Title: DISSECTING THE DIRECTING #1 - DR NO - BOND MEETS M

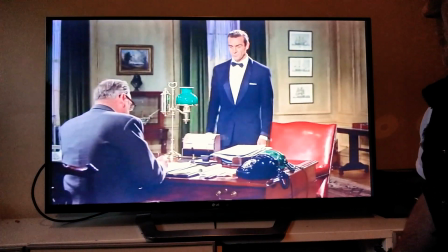[4:11] Good evening, sir. Happens to be 3 a.m. When do you sleep, 007?
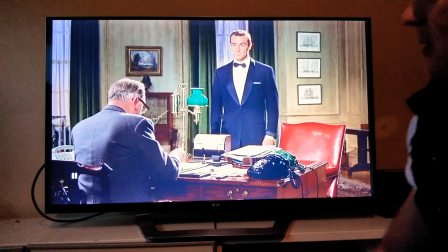[4:17] Never on the phone's time, sir.
So, M lets him answer the question.
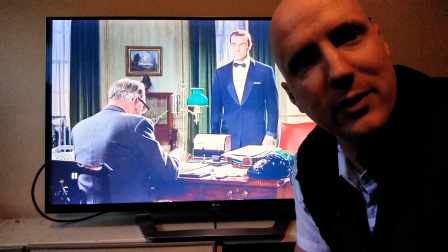[4:24]
Bond answers it well, never on the firm's time, sir. Very clever.
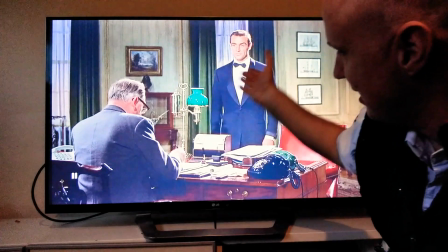[4:29]
And then M is taking control again, telling Bond to have a seat and pointing to the chair.
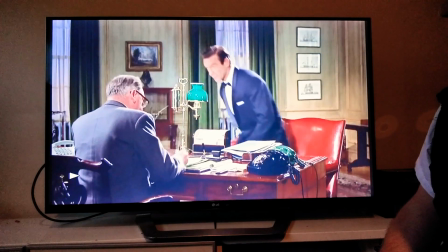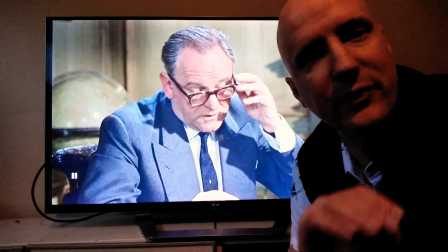[4:41]
Now, director Terence Young was famous for hating close-ups, hating the overuse of close-ups.
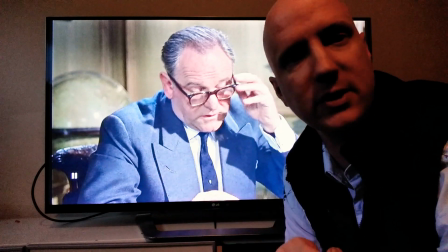[4:48]
He didn't hate close-ups. He loved close-ups, but he hated them being overused.
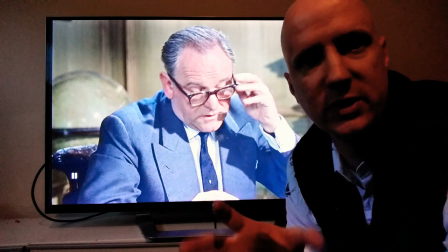[4:52]
And Terence Young thought that close-ups should be used to really impact a scene and a moment of empowerment,
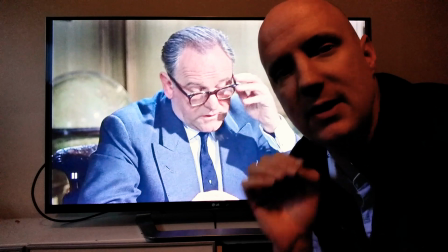[4:59]
to really tell the audience this is very important. So he didn't like to overuse them, and it's such genius.
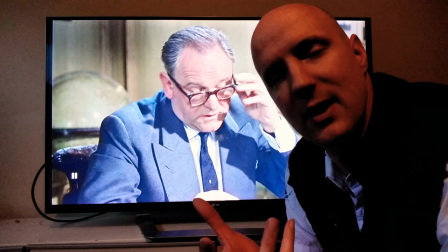[5:08]
And now we don't even need, with an actor with Bernard Lee's power and
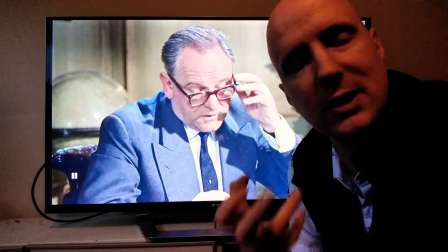[5:14]
screen magnetism, you don't need to go and overuse close-ups on him.
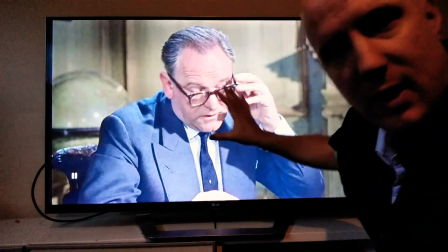[5:20]
So we've got him in what I would call a medium shot here. We'll go from here.
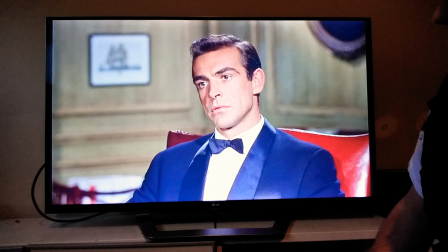[5:26] Jamaica right off the end, just like that. Right in the middle of the opening procedure.
So to match the shots, Terence Young's gone from a medium to a medium.
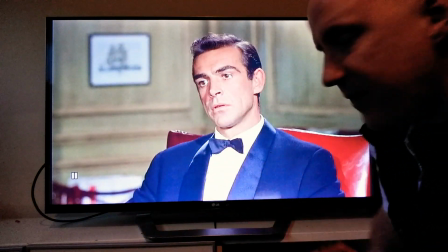[5:35]
He's got Bernard Lee in the centre of frame. Now, what's really clever here is, there's a rule called crossing the line.
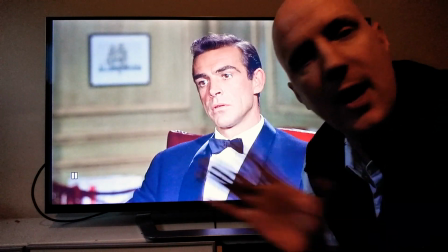[5:43]
And it's something that is just the cardinal sin of filmmaking you can never do.
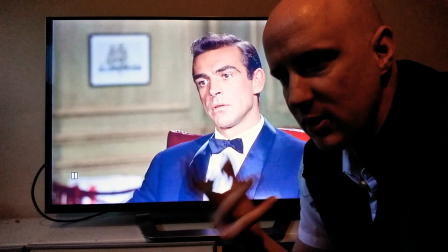[5:48]
And if you ever see short films, someone like an amateur when they cross the line,
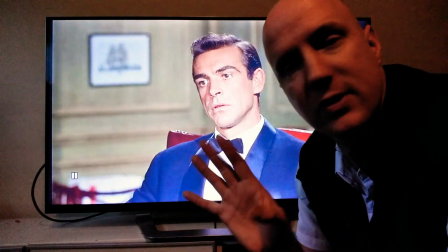[5:55]
or they're interviewing someone, and a complete amateur when they cross the line. So as we know, M is here.
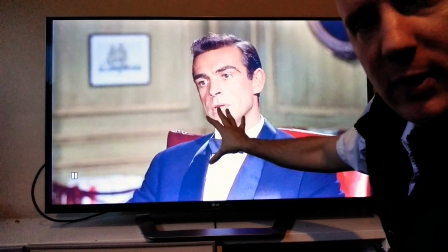[6:02]
When we cut back to M will be centre of frame. So where Bond needs to be for M's eye line, because M will be looking this way,
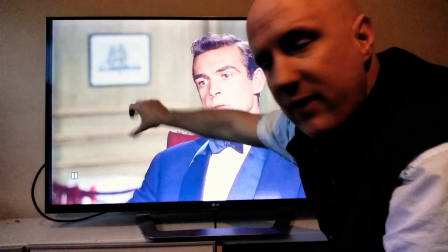[6:11]
Bond needs to be either on extreme left, or he needs to be centre of frame.
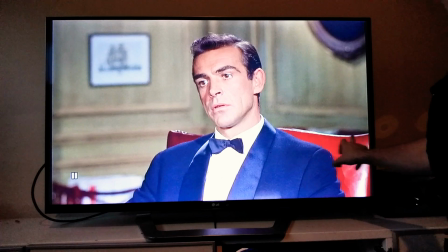[6:16]
So we've got the chair starting here. The chair comes across here, and he's got
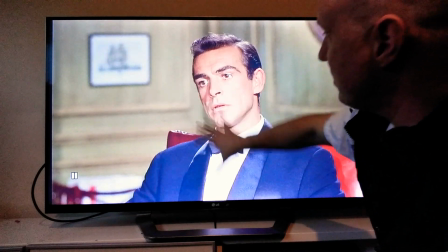[6:21]
James Bond here sitting in the centre of frame, but he's still looking to this way.
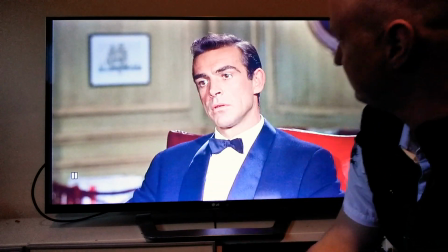[6:29]
It works perfectly.
Checked up and Strangways has disappeared.
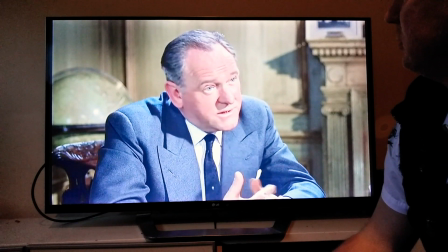[6:35] So's his secretary. She was a new girl. We'd only just sent her out there. Oh, was Strangways on something special?
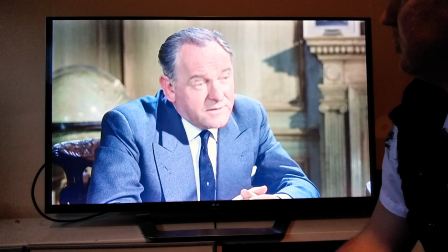[6:42] Well, he was checking an inquiry from the Americans. They'd been complaining about massive interference with their Cape Canaveral rockets.
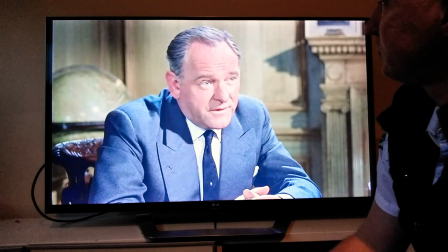[6:48] They think it comes from the Jamaica area. Does toppling mean anything to you?
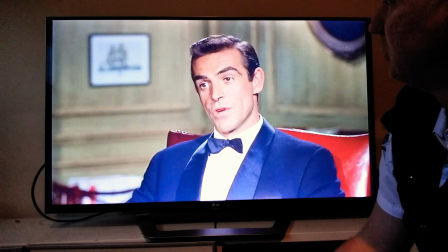[6:54] A little. It's throwing the gyroscopic controls of the guided missile off balance with a...
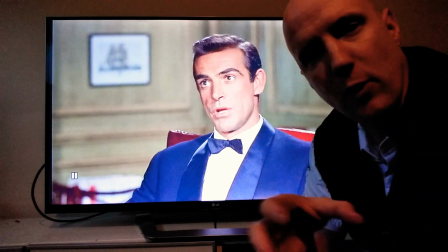[7:00]
Now, what I love here, guys, in this part, and it shows, even though Connery wasn't a super experienced actor at the time, this is
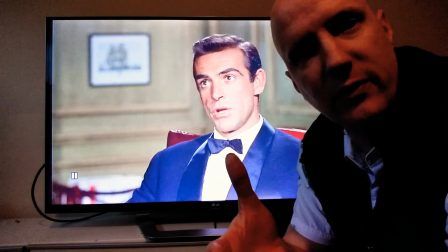[7:09]
1962, you can see when he takes the question from M, he looks straight at M, but then he's looking all around.
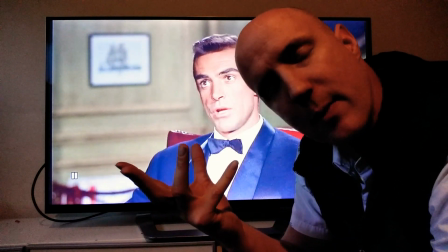[7:17]
Now, so many of us do this in real life when we're trying to draw on our memory and remember and think of something, we kind of look around.
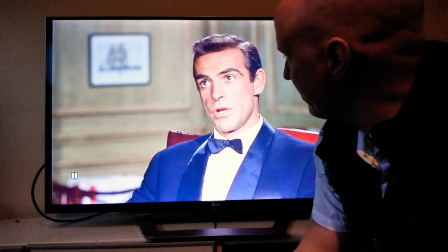[7:24]
Connery here as Bond does the exact same thing.
Radial beam or something, isn't it?
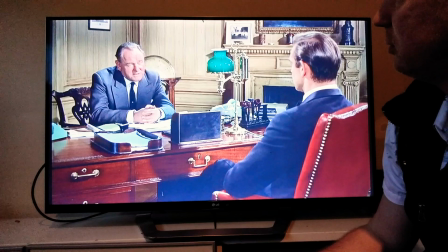[7:29] More or less. $5 million worth of missile aimed at a spot in the South Atlantic. But finishing up in the middle of the Brazilian jungle's bad enough.
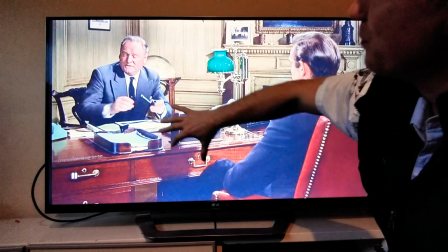[7:38]
Now, in this section here of the scene, you see that M he's getting frustrated, and now he wants his pipe.
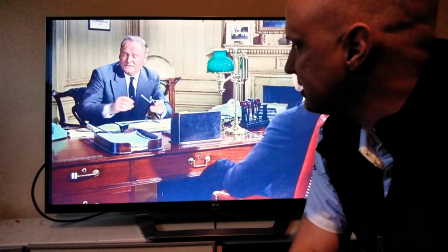[7:46]
He wants his tobacco.
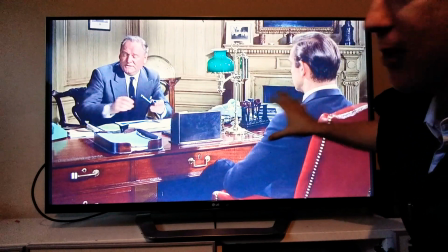[7:48]
And the clever direction here is we've already realised that Bond knows what type of character M is,
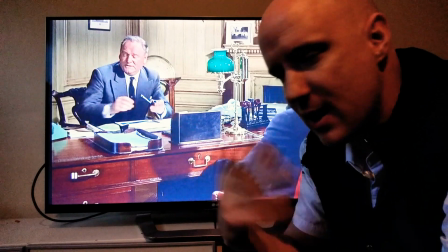[7:56]
that he's eventually going to smoke, that'll relax him, etc., etc.
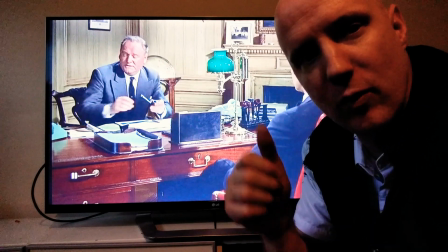[8:00]
Because if you notice here, Bond already has his lighter ready to go to offer to M. And he's trying to appease,
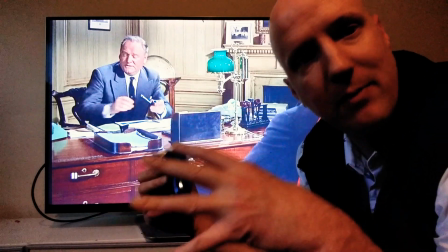[8:07]
it's like Bond's trying to tame the wild beast down a bit. It's very clever filmmaking.
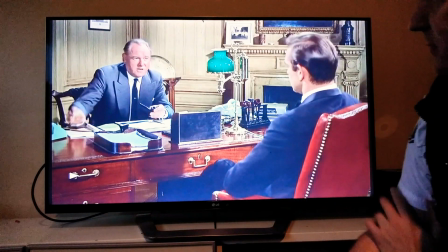[8:13] Now I'm going to try orbiting a rocket around the moon.
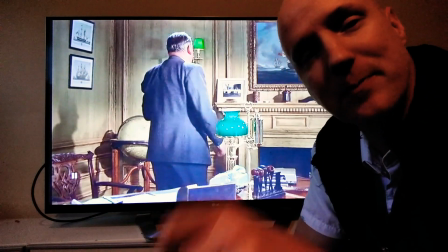[8:16]
And what's great about this is M completely ignores Bond's offer to light his cigarette.
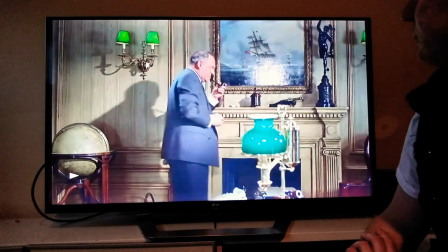[8:24] The American CIA sent a man down to work with Strangways. A fellow by the name of Leiter.
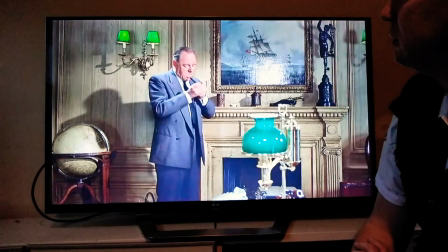[8:30] Do you know him? I heard of him, but never met him.
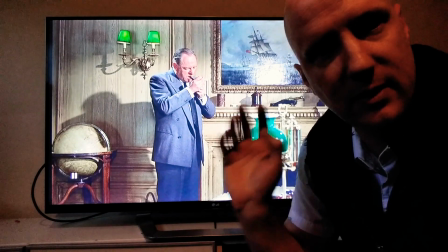[8:34]
Now, what's interesting here is, more than likely, the director Terence Young and his cinematographer, they will have the camera on,
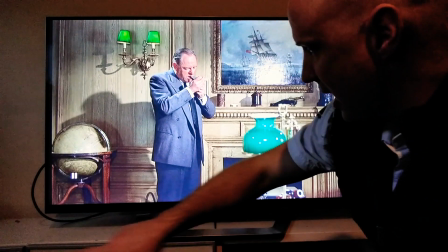[8:42]
I believe it's going to be, or it was on, a dolly tracking system with a track laid out to this side of the frame.
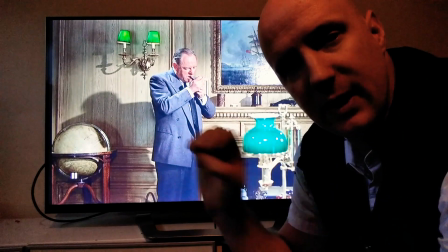[8:51]
Now, the reason I believe he's done that is it gives him so much flexibility. You show Bond coming in, then all you need to do is tilt the camera around,
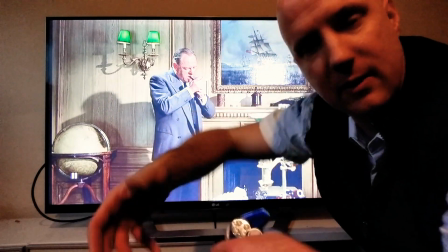[8:59]
or completely lift the little caboose thing around, turn it around on the tracks, and you set up from that way.
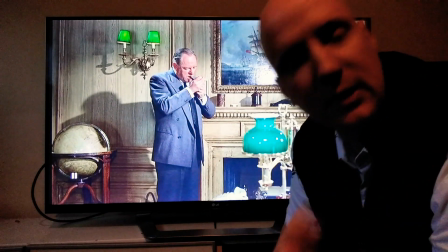[9:06]
And literally, moving that without having to do a complete relighting setup, you can film from this side of the room and this side of the room.
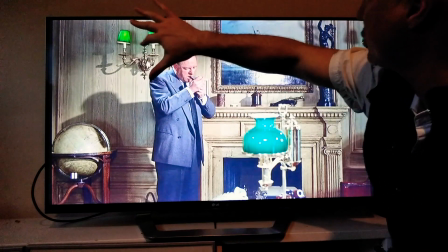[9:18]
Of course, there could be some fixing of lights just to move slight little things, but overall,
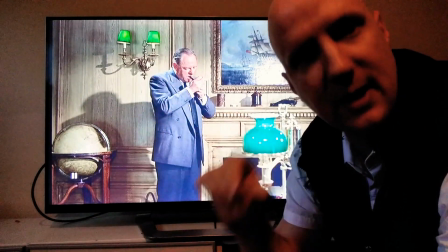[9:24]
by shooting this way and just moving the camera in and out is absolute masterful.
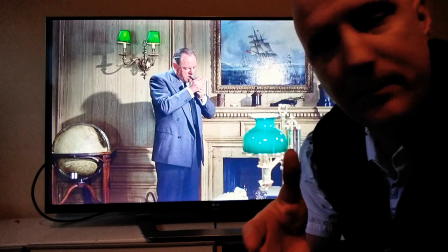[9:31]
Now, even though Bond answers M here, the camera doesn't, if you notice,
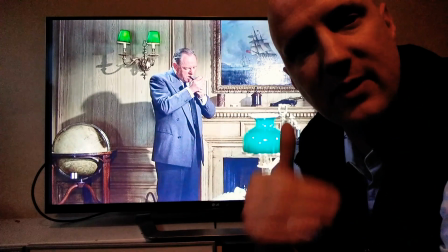[9:37]
between the editor and the director, they haven't cut back to Bond when Bond answers the question about,
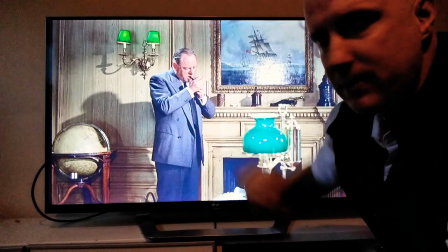[9:45]
answering does he know Felix Leiter. The focus is still kept on M because he's the important one here giving the information.
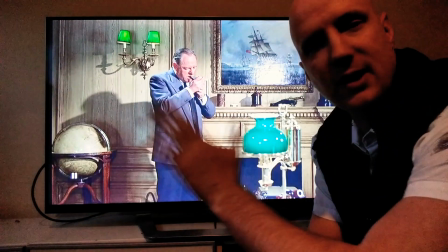[9:52]
Where today, filmmakers would just cut, and it's so jarring and so annoying.
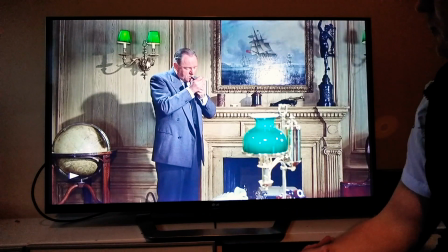[9:58]
This is beautiful.
Has he found out anything? Anything important? You better ask him.
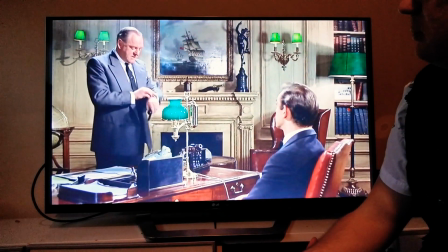[10:04] You're booked on the 7 o'clock plane to Kingston. That gives you exactly 3 hours, 22 minutes.
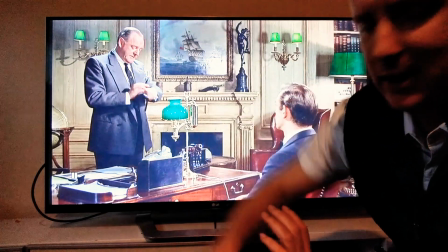[10:10]
Also, with them knowing, looking at his watch, that gives you 3 hours, 22 minutes.
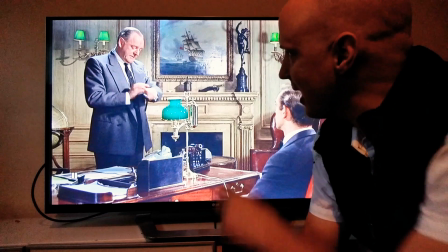[10:15]
This is a man that is on the ball. You know, this guy, he's on it. No little detail passes him by.
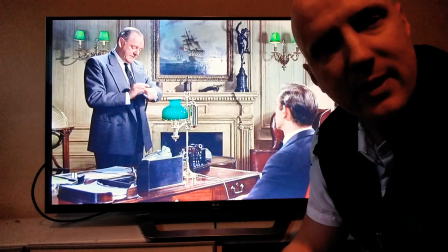[10:22]
And that's why the dialogue, backed by the incredible performance here of Bernard Lee, is so powerful.
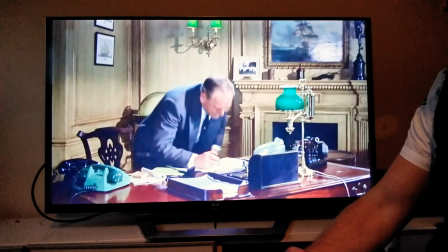[10:29] Armour. I'll have a set of background papers to date delivered to you at the airport in a self-destructor bag.
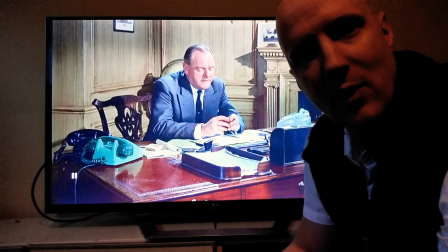[10:35]
Now, if you listen to that line, a self-destructor bag, let's go back, have a little listen.
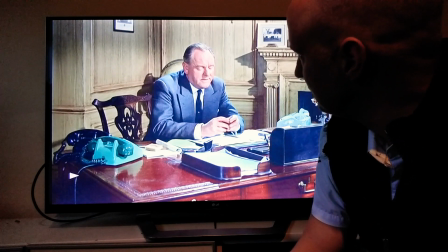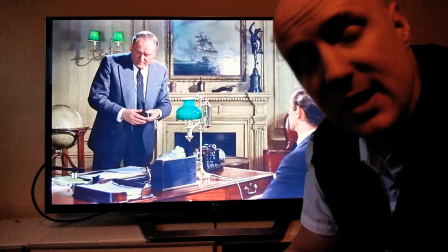[10:46]
Have a listen to this line. This line predates Mission Impossible.
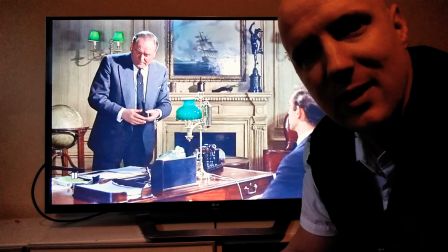[10:50]
Now, what did Mission Impossible really push? This mission will self-destruct, blah, blah, blah.
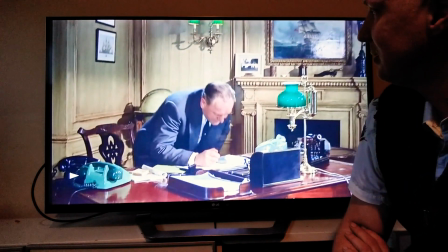[10:56]
Have a listen to this.
I'll have a set of background papers to date delivered to you at the airport in a self-destructor bag.
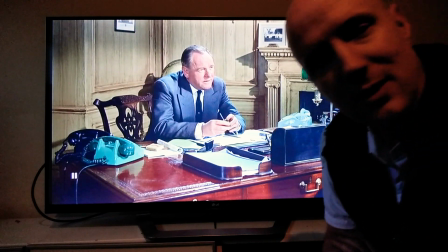[11:03] You can study them during the flight.
Bit before Mission Impossible's time, hey?
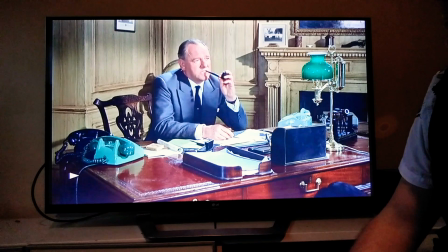[11:09] I want to know what's happened to Strangways. Sir?
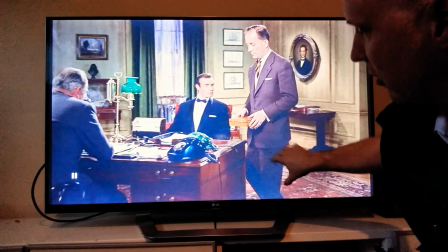[11:16] Take off your...
You can see here the camera's obviously on dolly tracking, like I said before, and it allows now,
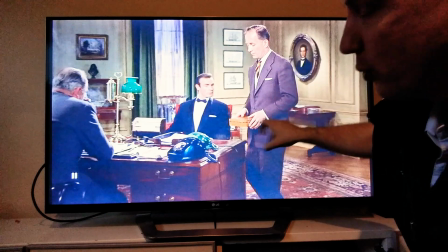[11:24]
instead of where Bond entered around here before, we've got, we'll just call him Q, Peter, I'm trying to think of his name,
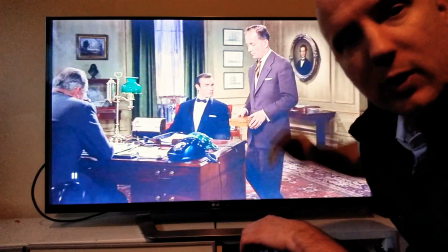[11:32]
Burton, playing the armourer, we'll call him Q. We've got him here in frame, and what's beautiful is Terence Young,
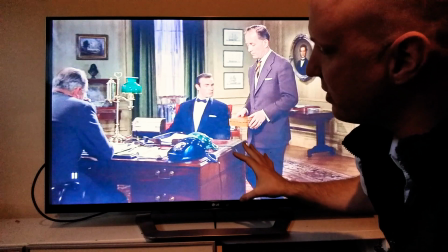[11:40]
through this simple, very simple shot setup with the tracking and the dolly, he can just pull back and he's got all three men,
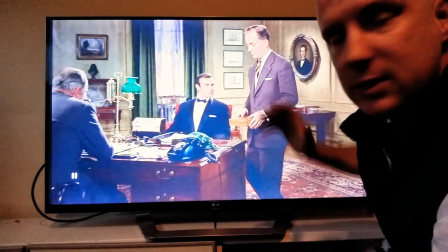[11:48]
even though it's a tight little set, a tight room, he's got all three men in frame.
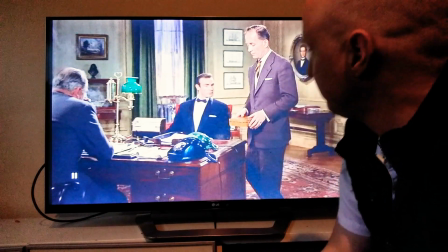[11:53]
Yeah.
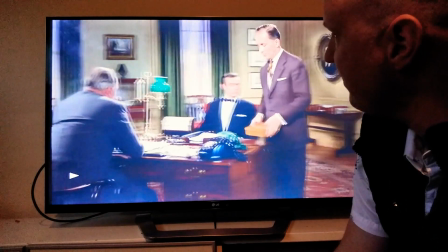[11:58]
Now, when M here tells Bond to remove his jacket, if you have a look at this section,
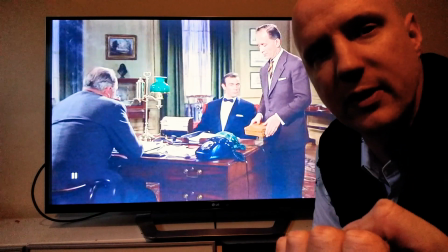[12:04]
it's keep a close eye on Bond, because the camera is obviously not on M as a close-up or anything like that.
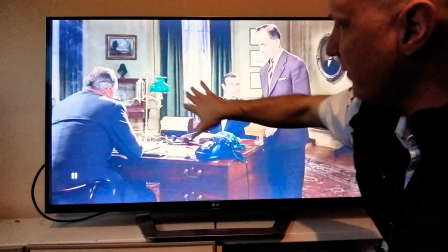[12:10]
We can't see M talking, but this line of dialogue and the way it's performed is to humiliate Bond.
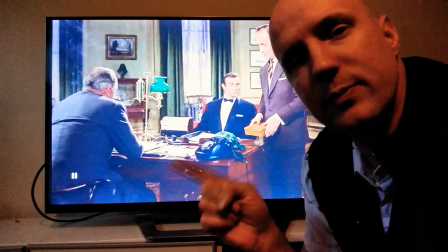[12:19]
M knows exactly what he's going to do. He knows Bond's got the gun, the Beretta that he's told him not to use.